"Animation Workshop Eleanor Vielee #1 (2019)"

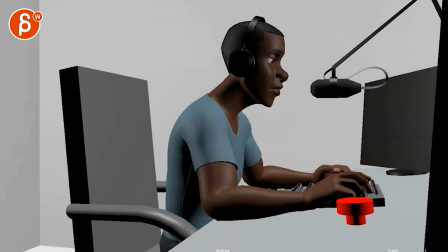it's still very rough i mean you're talking here about um step blocking with puppet mouth fingers and face still on broad controls and headphones are still being rigged and just parented to the head so my question to you is you have to look at since this is kind of his end mood right
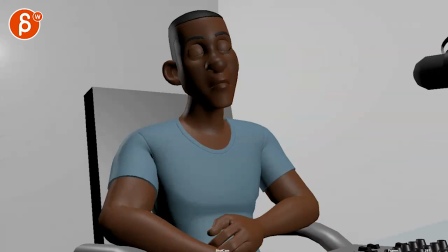which i like i like that he has to kind of pretend to be in a good mood and then he has other problems to deal with so here here are my thoughts since
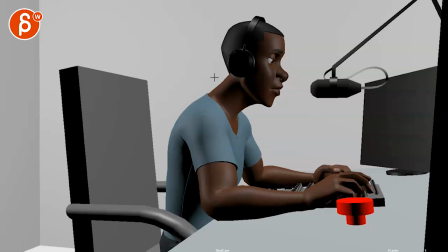there's nothing going on here i would potentially literally already i mean even if we keep the camera move here it would be the same notes but let's pretend we don't move the camera again it doesn't really matter from the beginning i would have him slightly
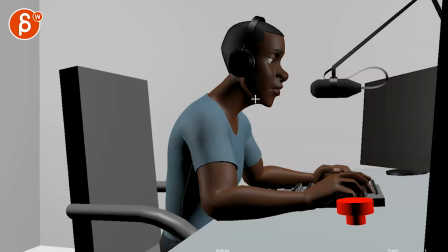turned three quarter so we can see a bit more of the face all right there are two things a you could do that so that he's a bit more like this in my awesome drawing right where it's a bit more three quarter and we can see a bit more of his face and you can have some eye
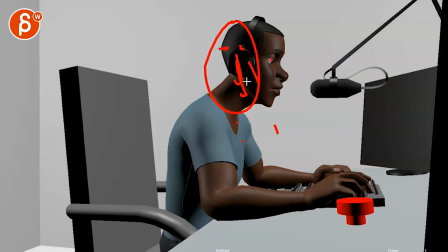darts or he can just stare but you have to look at what is the emotion at the beginning what do we want to
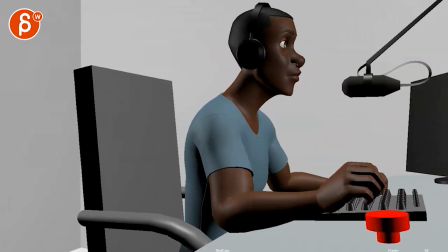show do you want him to be just stoic here and then he does this and it's kind of he's in some trance or he's just
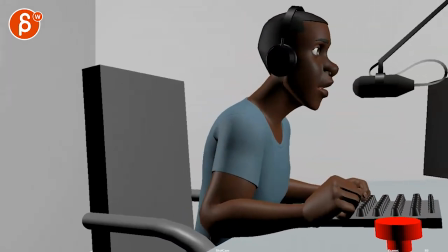spaced out and that's kind of the wake up all right i guess i gotta do it and then he does this or is he in a completely different
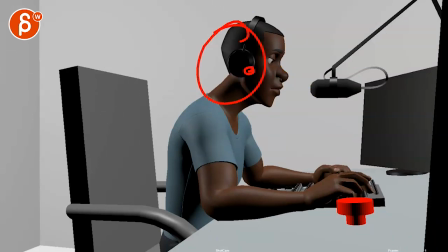headspace where he has to think about something that's very serious and then he has to just quickly snap out of it to do his thing here and then he can finally get back out of it there so my thing is do you want do you want him to be that still i know
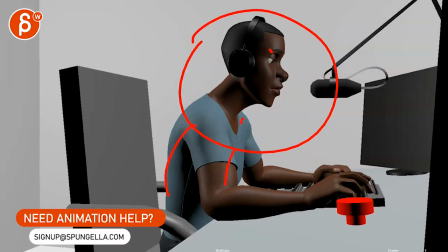this is just stepped but will it just be this with slight breathing or some ambient movements some keep alive and then this or are you going to show some process where he's preoccupied and this could be just with eye darts and some looks and that's why i was thinking maybe it's a bit
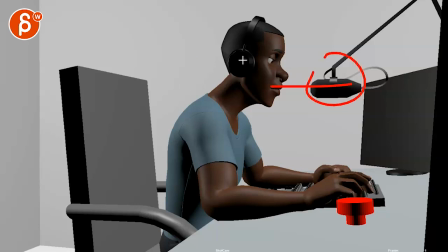more three-quarter so that a is visually disengaged from this right and you can see his face and you can do some thought process there.
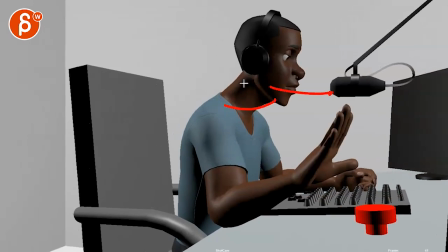And then he does this and then he turns to the mic. So then he's engaged with this and that's his one thing here.
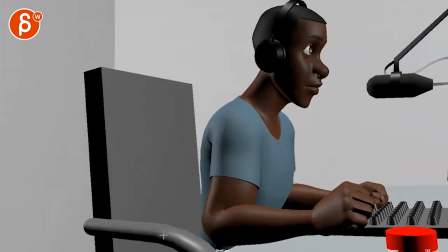103.7 NNJ. Here's Pink Floyd.
I like this.
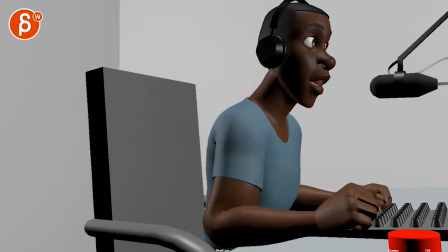I like that you have his eyebrows up and the head doing this.
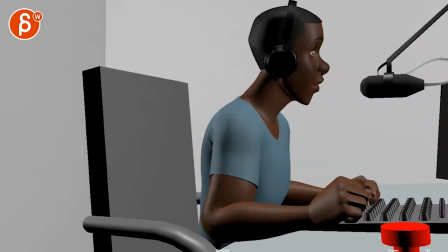I think you can probably push that again a bit more where you really want to push that contrast of, all right, I got to put that one face on and now I'm done.
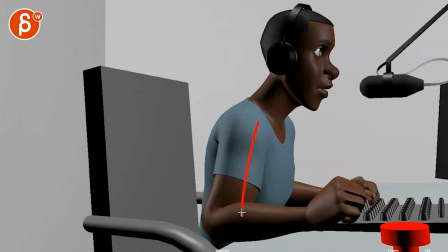So also look at it like this is the same pose as when he does it here i know he has his arms back but maybe again it could be something where
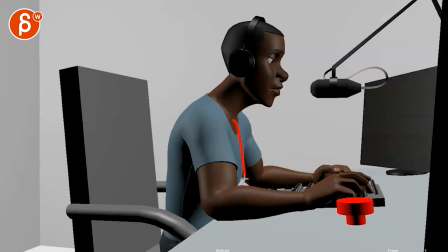if he's a bit more three-quarter imagine he has his arm here but then the other arm could be a bit more there leaning a bit more there it could just be a bit of a different pose where you know whatever you have in terms of thought process and everything and then he gets back to this and then
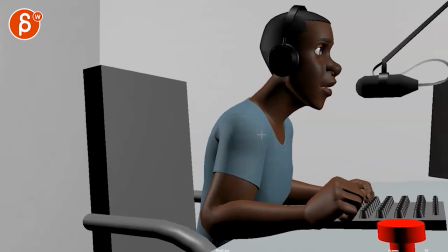he's like that and then you have a bit more sway right maybe a bit more um
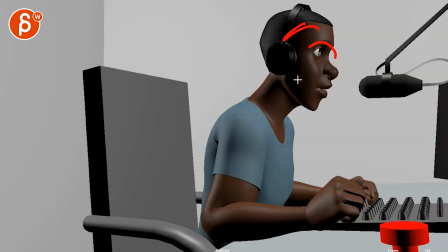what's the word uh some head accents and just moving around and sing along you where he's just really making you know a big deal out of it i'm not making big this wrong word but basically he has to pretend right this is his pretend moments here's pink floyd so here's pink floyd even
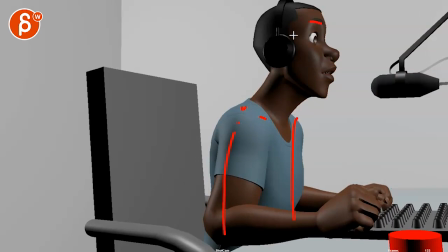this could be like a slight straightening and maybe shoulders down like mimicking all of of that so that when you do this
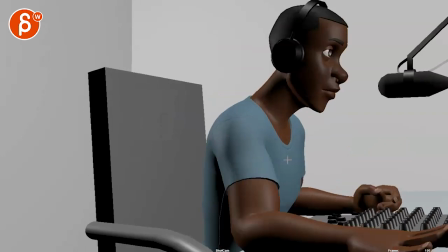he has a bit more of a moment of of a slouch and i know he goes backwards but i'm trying to find something where it's this is a one persona when
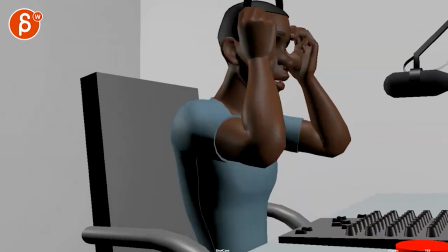he's done he can do something else
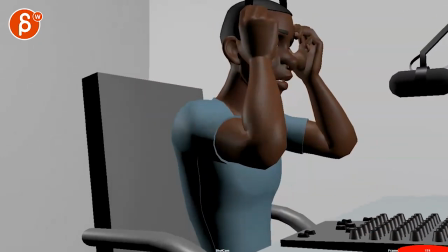floyd i do like this though do like that you hold on to this it takes him a while to take this off
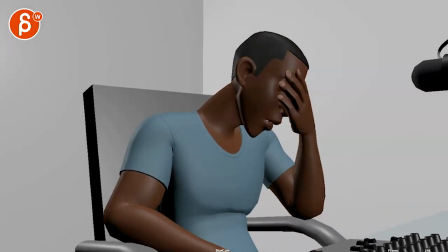that's cool too i do like this here right so he goes back
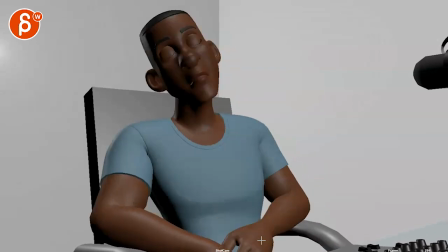i knows this man this is all great i love all those poses but then it feels like you're
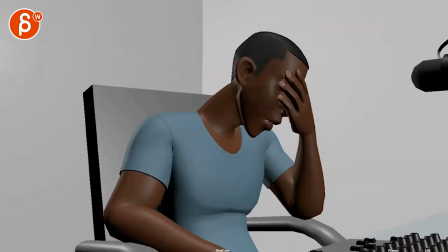just having one more thing right before we cut out so if you loop this it's
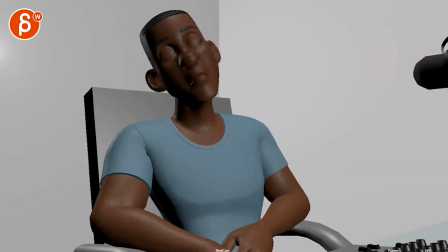like one more thing at the end especially with this before we cut out so you're you're introducing an idea that we don't really finish
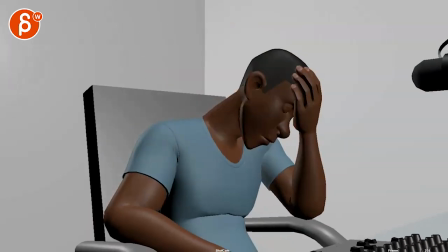and i'm not sure if we need that it's almost like you want to end it with this
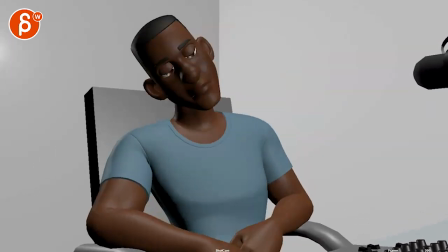or you just you do all of this but then you got to give this another second or two to finish it and watch out you have you're starting to lean over but then it kind of pivots off and it kind of shifts his butt over there as opposed to to me almost like leaning over and then you're really leaning over and he's on this side of the chair if that
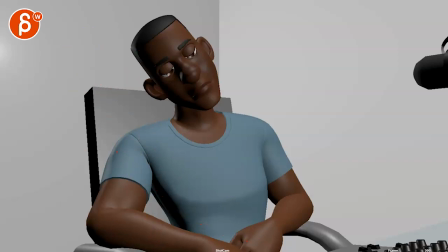makes sense you know it's really more something like that i'm
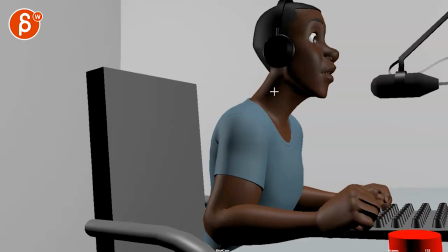definitely a big fan of of the pretend thing and all of that that he
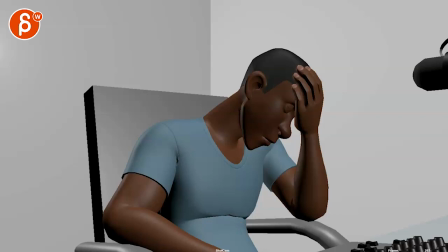is great and i like this because that's definitely a totally different attitude but
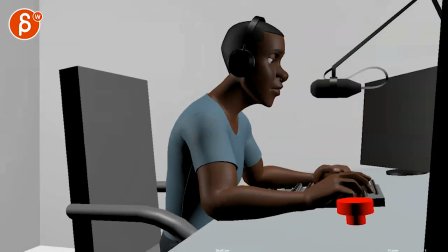then i'm not sure if you want that because to me it's almost like he is however you want to do the beginning like if you want to make more slouched over or a bit three-quarter or a bit away from the console but i would probably just push that moment a bit more
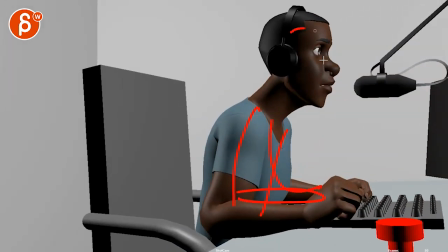then you have this and this is where he's like this he's more tense he's upright and then with this like i said he could maybe
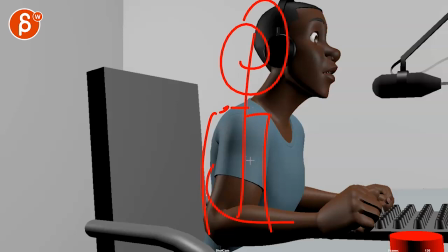go even be more upright shoulders up head up like it is all that's like it takes a lot of energy like he's straight and he has to pretend and
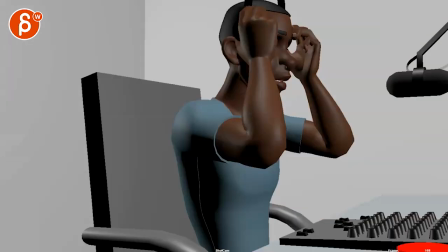then that's why i like this the contrast of this this is the moment of i have to pretend i'm straight and i'm done with
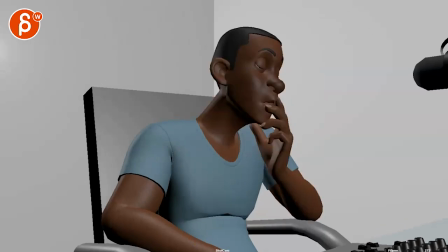this and it's all curved and uh and i like that contrast and it feels like as you go back to this we're back to being higher up there and i'm not sure
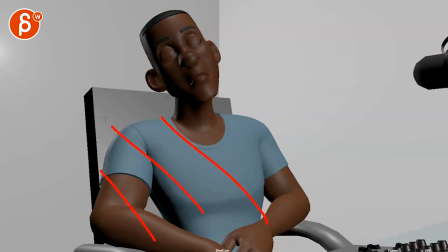but it could if you finish and he really leans over this way i'm just concerned about all that movement and then
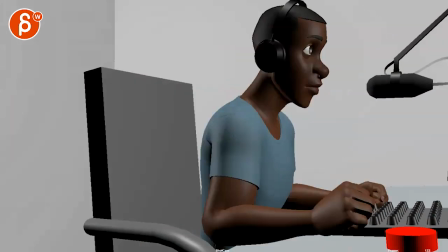we cut out so i basically have more questions than a critique
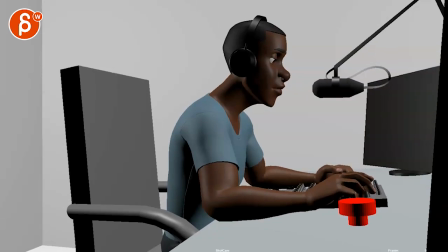excuse me um so yeah let me know email me let me know what your thoughts are how far you want to go with this more
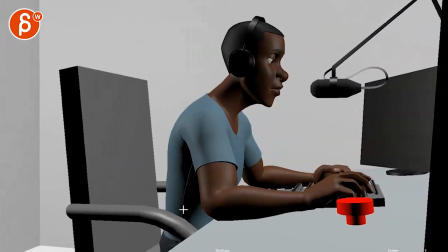contrast at the beginning for into this if you're okay with leaving the camera and then he could almost roll back and then you know like i said turn the chair over to be in a completely different position to me it's also this is one world and he doesn't want to deal with this anymore and he disengages
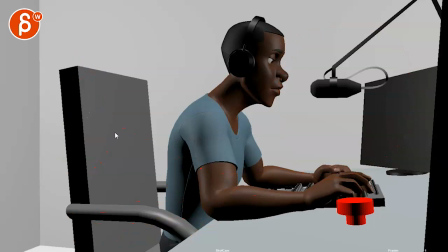and rolls away from it and to be in a different world there i don't know if that's something um something to think about and we can always push this almost further where he might have some studio lights and this is a bit more lit because you can see this
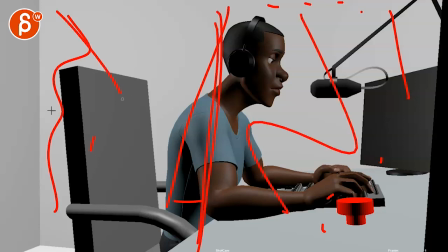this is a bit more in the shadow kind of pushing the whole this is one world is another world and so on but i'm gonna leave that with you and um yeah that's kind of it uh any questions as always let me know all right there's an email you can sign up you can start whenever you want you can submit whenever you want you get 16 submissions either way a like and subscribe would be awesome all right thank you